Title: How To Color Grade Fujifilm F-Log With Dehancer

So what's up everybody and welcome back. My name is Myron. I'm a wedding filmmaker and colorist from Michigan, and today we'll be talking about Dehancer. Now, a while back they reached out to me and asked me that I want to try their plug-in for DaVinci Resolve. And of course, I said yes. Now, in full disclosure, they did reach out to me last year, but honestly, I was so busy that I forgot all about it. Then I just kept forgetting and I never got to it. So this year I was happy that they reached out again because I literally just finished a color grading course and I have been showing some interest in their plugin. So when they reached out, it pretty much made perfect sense. Now also, if you're interested in purchasing Dehancer, I'll leave a link below where you can buy it, and you can also use my promo code JAMES10 for 10% off. So before we hop into Resolve, I want to talk about film print emulations. So a film print emulation gives you footage that look and feel like it was actually shot on real film. Now they can do that because just like Fujifilm did in all their cameras, these film stocks are based off real film that was used in Hollywood for years and years. These emulations are designed and based off real film stock. These are not LUTs that are created by somebody who don't know how to color grade and call their LUTs cinematic. These are made by real companies who have a deep understanding of color science, especially when it came to film, like Fujifilm, who invented color science pretty much. Now that you have a somewhat understanding of what a film print emulation is, let's hop into Resolve and I'll show you how I color graded this scene.
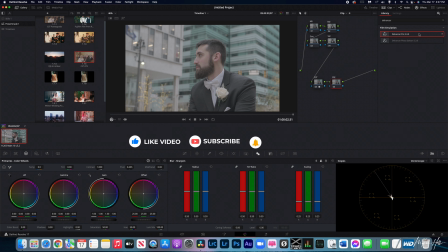1:45 Hey everybody, so now we're in Resolve and I'm about to take the Dehancer effect and drop that onto my node. And as you can tell, Dehancer like to transform your color space into Rec 709. But I actually transformed mine into Cine on Film Log. So once I select that, we're now in the correct color space.
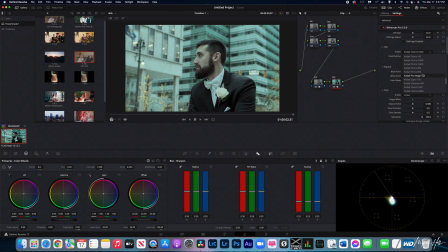2:04 The next thing I'm about to do is go to film and actually change this over to a Kodak Portrait 400. So that's what I want to use today. Then we're going to go down to print, and this is more like our finished look. And I'm actually change this over to Kodak 2383.
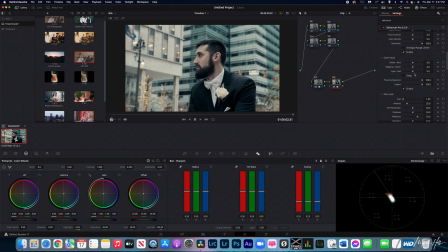2:22 Okay, and then the next thing I'm about to do is go down to film grain, disable that,
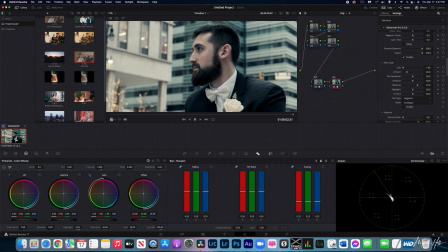2:27 so that way I have a cleaner image to work with, and I can save my film grain for last. So I'm about to actually go to my exposure, take that up like 1, but also go to my contrast and take that up to about 4.
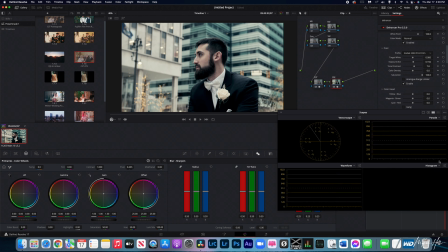2:43 Actually, let me pull that back. I'm gonna bring out my scope so I can see what I'm doing. And yeah, so I'm gonna take that to about 4 because I don't want to push my contrast too much.
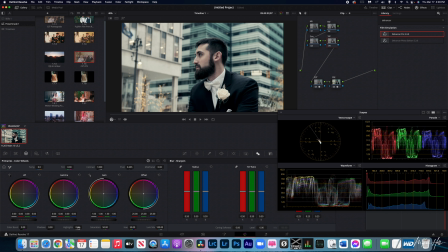2:54 And then what I'm gonna do is I'm gonna go out to my saturation node and I'm actually crank this up all the way, so that way I can see what's going on here. Then I'm gonna go back into Dehancer, and then I'm gonna go to my black and my white point, and this is like your shadow and your highlight slider.
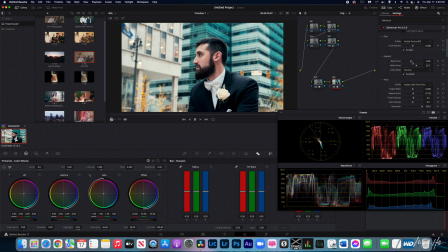3:13 So I'm gonna grab my white point and I'm gonna actually bring that back just a bit. And my black point, I'm gonna actually just bring that to my right, just like that.
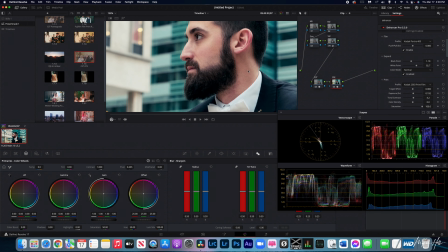3:24 So my main objective is actually to keep my blacks looking black without destroying them.
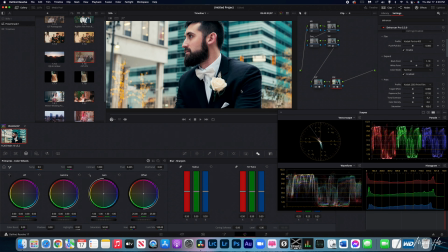3:29 And that's pretty much what I'm doing right there. And I didn't need to add a lot to make that happen because I added contrast first.
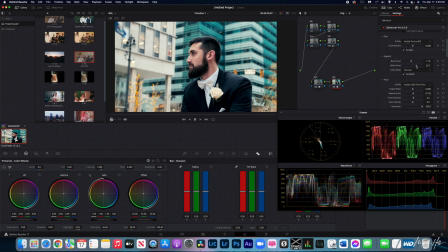3:37 So I may just bring my white points back just a little bit more to really help that image pop a bit. And I like that right there. So the next thing I'm gonna do is actually go down to film grain because I did everything that I want to do right here.
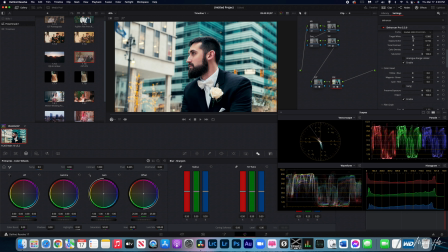3:54 Or actually, you know what? Target white. Target white kind of act like your temp and tint slider. You can either move that over to the left and it'll warm it all up. You can move it over to the right and it'll cool it down. And actually, I want to go for a cooler look because I did shoot this on New Year's Eve during winter,
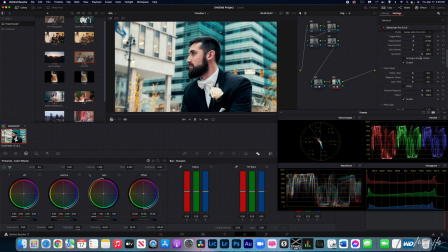4:12 and it's cold as heck in Michigan around that time. Now I'm also going to use the analog range limiter. That actually helped my image to look even more filmic.
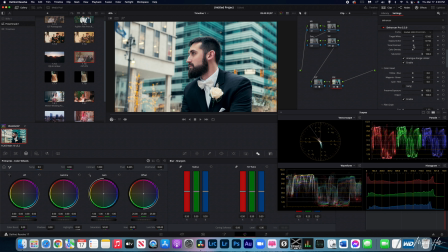4:22 And by doing that, I'm actually going to take the contrast over just a little bit more. And I like that right there because it's still, even though my blacks look black, it's still not destroying my image.
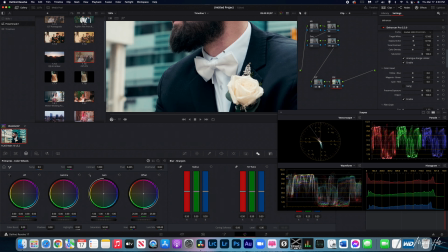4:35 I can go in, and you guys can actually see that my blacks are blacks,
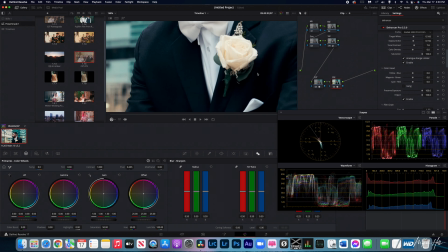4:39 but you're not really seeing any artifacts in the blacks unless YouTube compression is making them right now.
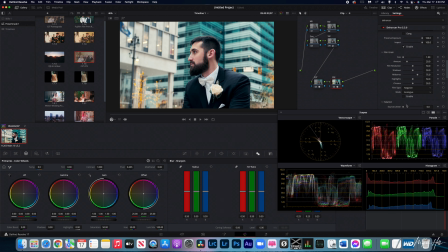4:47 So now we're gonna go down to our film grain and we're gonna enable that. And the first thing I'm gonna do is just bring all of this back.
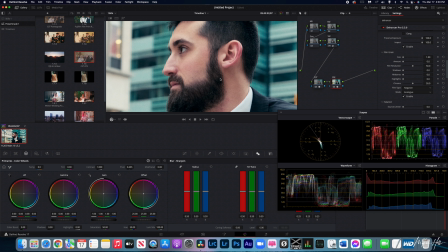4:56 Bring your shadows, your midtones, and your highlight grain back, and bring your amount down. because like I said, I like to start with an almost flat palette, and everything look good like this. I do like this film grain, but I am just gonna boost the amount up just a bit to about right there.
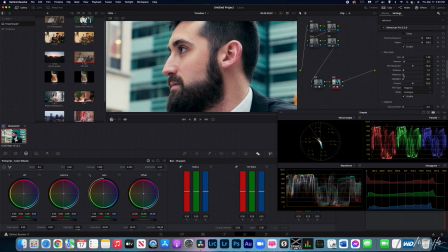5:11 Then with the shadows, I'm gonna bring that up to about 1.9. Same thing with the mid tones, 1.9, and the same thing with the highlights, 1.9.
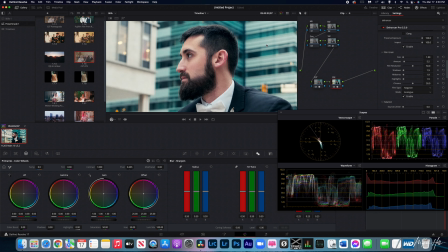5:19 That way I can have like an even grain look across the board. And I'm loving how that look right there, to be honest.
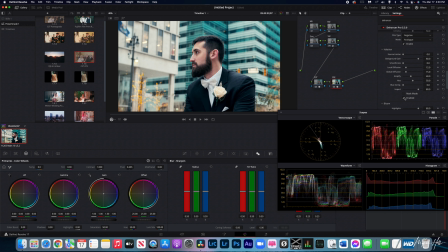5:28 Now I can go over to elation. If I click that, you can see it kind of gave my image just a little oomph.
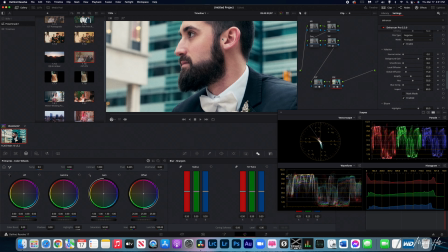5:34 Wasn't a lot, but it did add a little bit more pop, a little bit more color into my image.
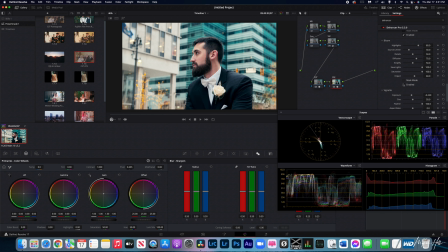5:40 I'm about to do the same thing with bloom, and when I hit bloom, you can look over here and you can actually tell that when I hit it, it actually helped these bloom a little bit more, and I do like that look. Now vignette, I'm not gonna mess with it here.
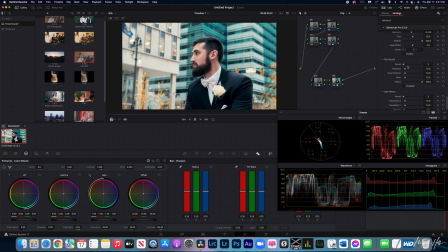5:54 Film breath, this is supposed to make your image look like it actually just came from the scanner. I'm not 100% sure how this works, but some of you may have a better understanding than I do about this, so if you do, just leave a comment below. Gate weave, I'm not 100% familiar with this as well. Same thing, if you are, just leave a comment below.
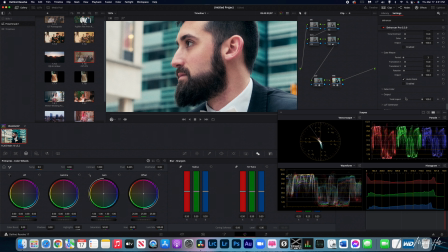6:15 Now what I'm about to do is go down to output. Now if you actually did a lot in Dehancer, kind of like I did most of my grunt work in Dehancer,
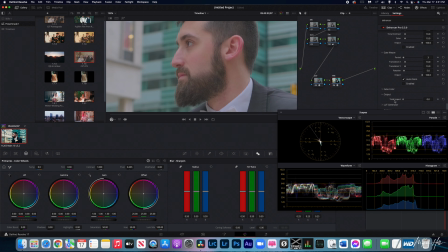6:23 this is almost like a LUT to where you can actually change the intensity of it. So if I slide all the way to the left, you can see everything is gone.
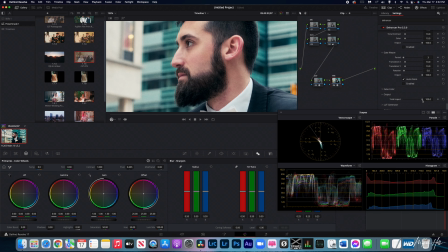6:30 Slide all the way to the right, everything is back. And I'm just gonna bring this down to about 95%.
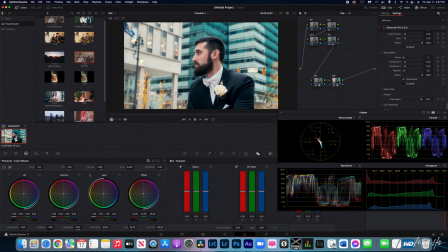6:39 And that's where I like it right there. And the next thing I'm gonna do is, actually I'm gonna wait till actually I do a couple more things. One more thing I'm gonna do is I like how this blue is, and this is the reason I chose this footage or this scene,
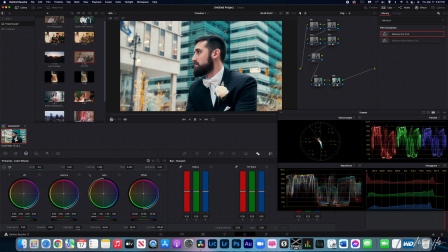6:55 because there's a lot of color contrast in this scene that can help make my image pop. And this is actually gonna be my HSL slider. And I'm gonna go over here, I'm gonna go to my hue, and I'm gonna go to like my baby blue. And I'm just gonna bring this down just a bit.
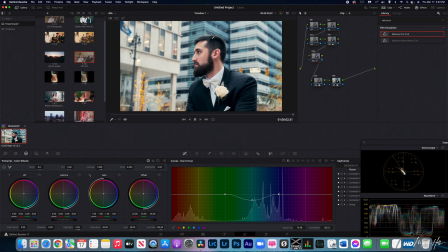7:15 And I do it because I feel like I do this because I feel like this makes my image pop just a little bit more off that background. Give them a little bit more color saturation. A little bit more color separation.
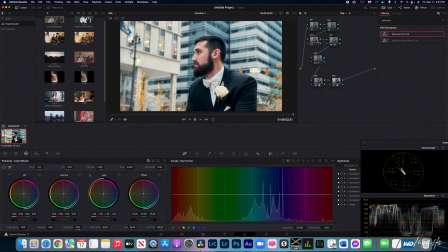7:28 Sorry guys, I can barely talk right now. And then the next thing I'm gonna do is actually just go to noise reduction.
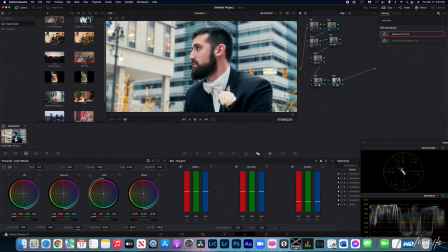7:37 Go over here. It's already set to sharpen, and I'm just gonna bring that down. First I'm gonna zoom in, and then I'm just gonna bring this down.
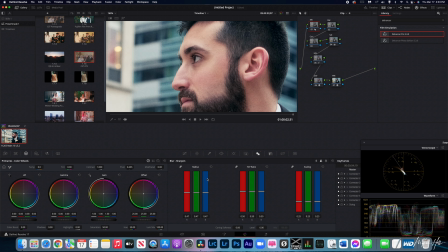7:45 And as you can see, this does an amazing job with just a little.
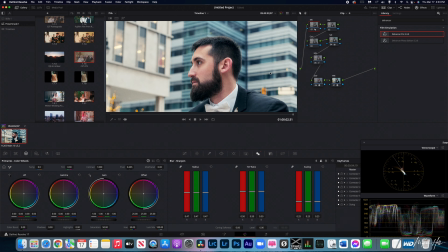7:50 And the one thing I learned as becoming a professional colorist is that a little goes a long way.
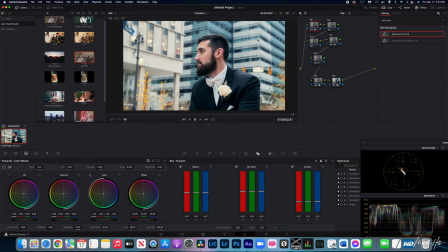7:56 You don't need a lot to really create a really amazing look inside of Resolve. Like, you don't need to push everything because you have so much space on the sliders. A little does a lot. Now right now I'm just looking at my image, seeing if there's anything I really want to change.
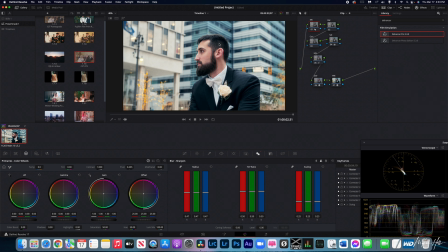8:14 And honestly, it's not. I like how this look right here. I mean, if I wanted to, I could maybe bring down my shadows a little bit. So I'm gonna go back in Dehancer. I'm gonna go to the black point, and I could maybe just bring that down a little bit more.